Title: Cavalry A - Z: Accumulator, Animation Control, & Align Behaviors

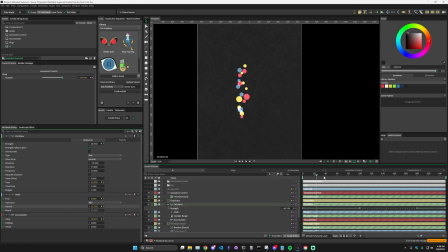So it's like a shorter oscillation, and then it goes to a longer oscillation and then back down. And putting the stagger on it makes it so that each dot will sort of add the oscillation at a slight delay.
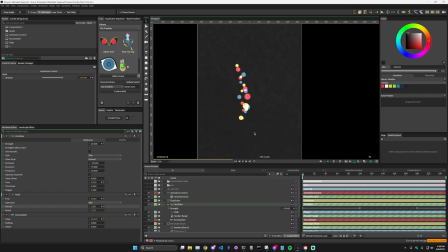So that instead of just expanding and contracting uniformly, it's more of this kind of up and down kind of floating motion.
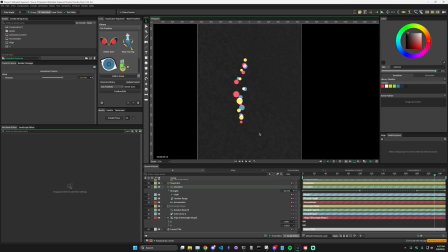So to recap, we have the main shape, its motion is actually just the align being animated. That align is being controlled by the animation control with a noise amount so that each one kind of moves in a different way.
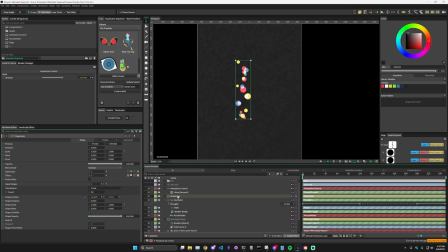I've then put that into a duplicator with the accumulator so that each one can be positioned vertically based on its size rather than a set amount. And one other thing that I did here was in the shape position Y, which is the height,
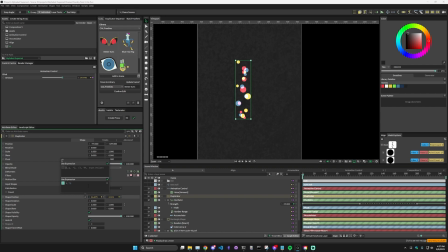whatever value is coming in, I've multiplied by 0.75, which basically means that if the distance is supposed to be 100 pixels, it's actually only giving 75 pixels. And I did that so that there would be a little bit of overlap. And that's how I get sort of these interesting colors, because the rectangle shape is also set to plus blend mode.
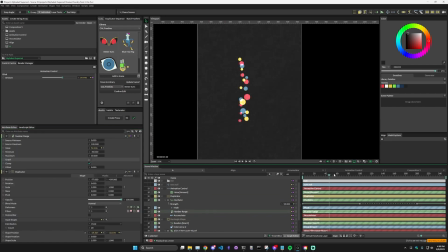And then once I got to this point, I kind of realized it sort of looked like that Dino DNA guy from Jurassic Park.
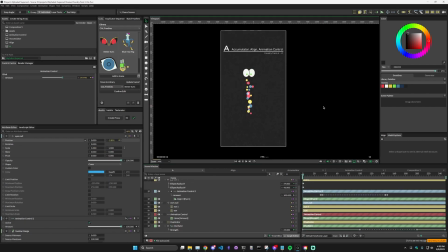So I went ahead and made some eyes. And that's everything to build this animation. Make sure to join me next week when I talk about the behavior mixer, the bevel, blend submesh position, and the Boolean deformers.